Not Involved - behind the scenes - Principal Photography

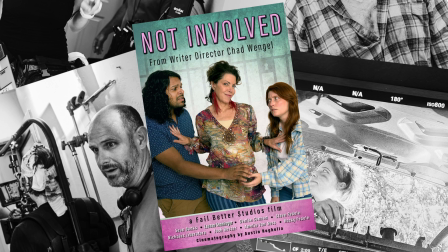0:00 Welcome, welcome. I'm going to take you behind the scenes of our new short film, Not Involved, and a few of the little trick shots that we did that made it more interesting to watch.
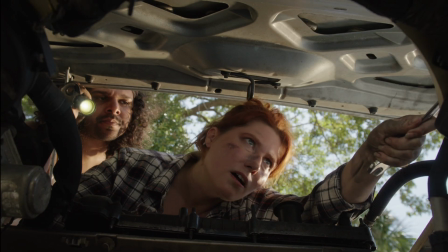0:09 The first one's this one right here, looking from inside the motor of a car at the two stars that were working on the motor.
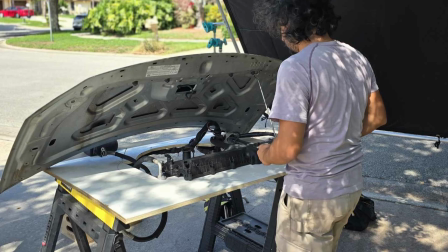0:15 And we did this by going to a junkyard, getting a hood that matched the vehicle, some random motor parts,
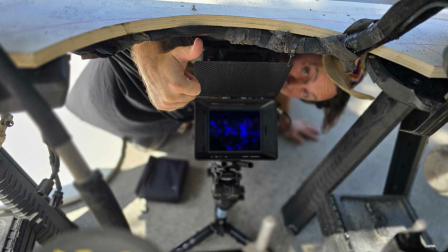0:23 and other things that looked interesting, getting a piece of plywood, and basically screwing everything to it.
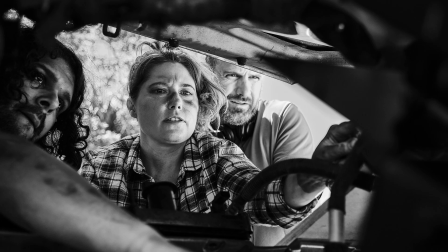0:28 As you can see, the camera is mounted so it looks through our crazy contraption and makes it look like we're actually looking through the motor of a car.
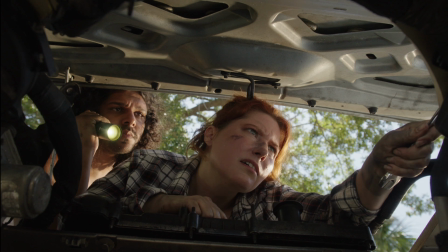0:36 You sell it by doing a cross-cut to other things that have them looking at the real car, and voila, it's an interesting shot.
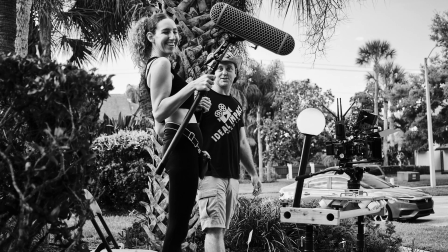0:44 The next interesting shot that we did that you might be wondering about is this shot,
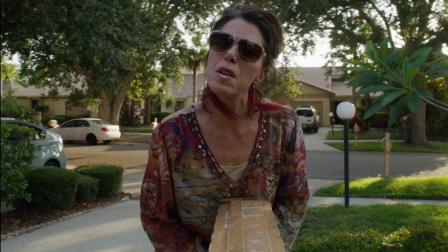0:49 where we go back from one actor to another with this whip pan.
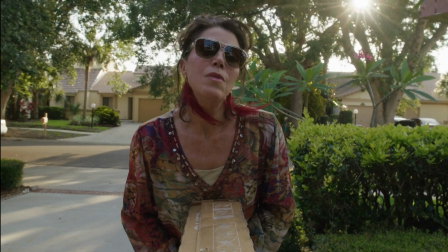0:53 The way that we did this is actually we built a special camera mount that actually mounted on the actual TV box.
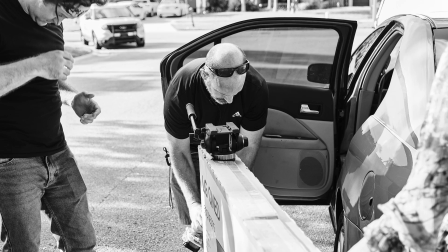1:00 So we built an internal frame using 2x4s and had it mount to the actual camera.
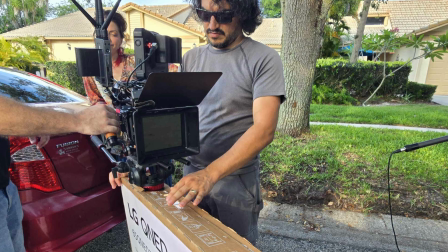1:05 So when the actors were carrying the box, they were actually carrying the camera that could whip pan from one to the other.
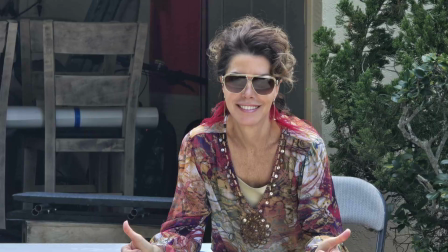1:11 This was really tricky because since we had so many people in these shots as it whip pan from one to the other, we needed to make sure that everyone was choreographed.
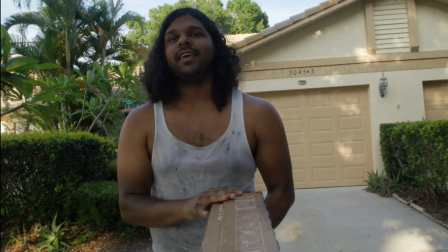1:19 So as the camera went across basically over a 180-degree view of the scene,
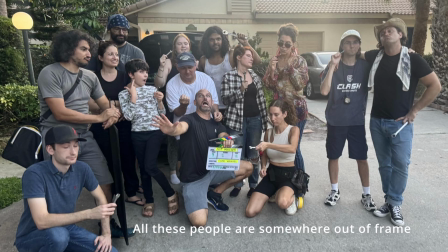1:25 everybody was in the correct place as it cut back and forth to each other. It was a really fun one to do.
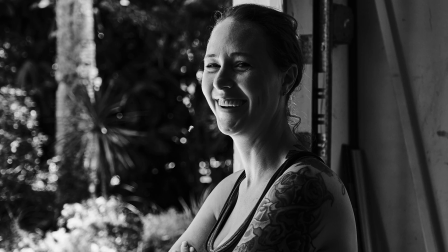1:30 It was actually really difficult. The last one is this scene right here with the police cars, and people might be wondering how we got police cars.
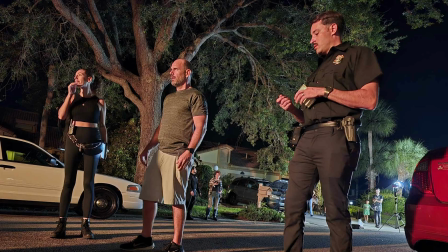1:39 The way that we got it is I actually randomly was driving down the road. I saw this car that was an old decommissioned police car.
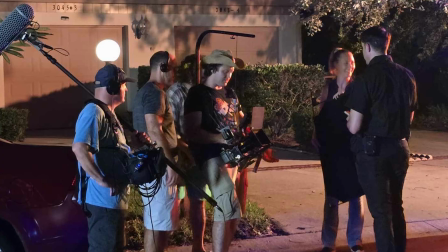1:46 I pulled over into the parking lot and, like a crazy person, ran inside and said, "Whose car is that?"
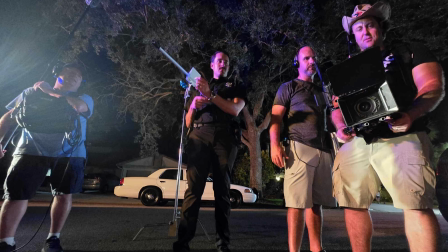1:51 I found the guy in the store. His name was Luke. I told him I was shooting a movie, needed a police car.
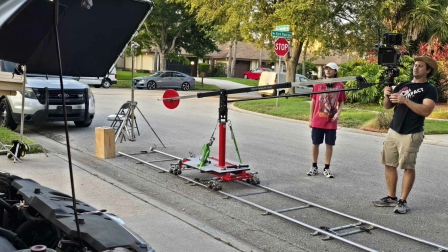1:56 He agreed to let me use his car in the movie, got his phone number, followed up, and he did show up, and we used it in there.
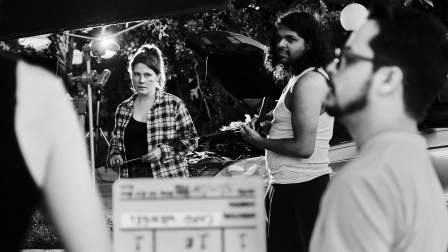2:02 We got lucky. Our lighting guy, Stephen Lightstudy, also has a decommissioned police car,
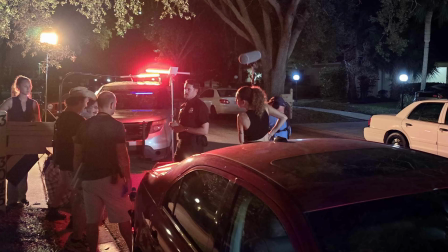2:08 so we used his as well, and it made the shot look really awesome.
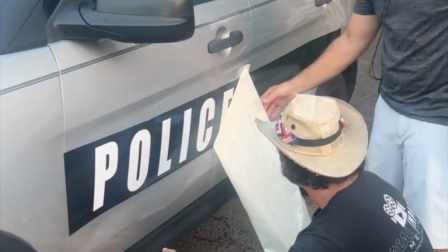2:12 We put decals on the vehicles like this, so they said police, and voila, we have a cool scene that has a high production value.
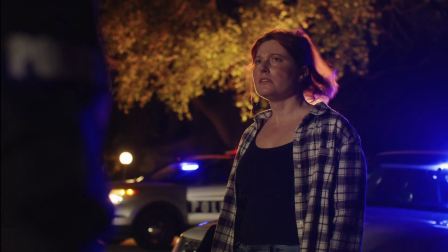2:20 So there you go. There's some of the tricks that we did to make Not Involved a little bit more interesting to watch.
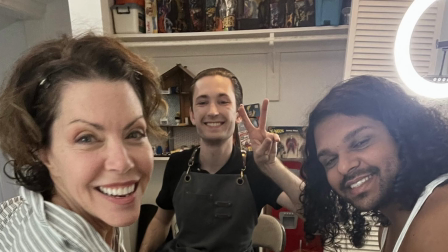2:26 I want to thank the cast and crew for making this possible. This is a really fun shoot.
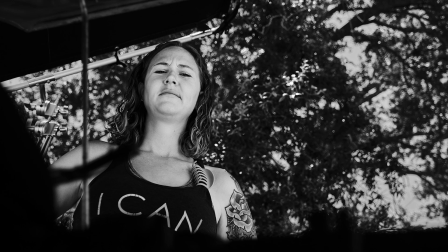2:31 I think the film turned out really awesome. And look, I even smiled while on set. So that's a win.
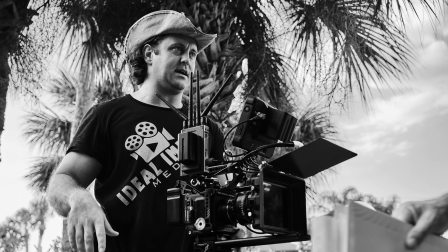2:36 Thanks for watching.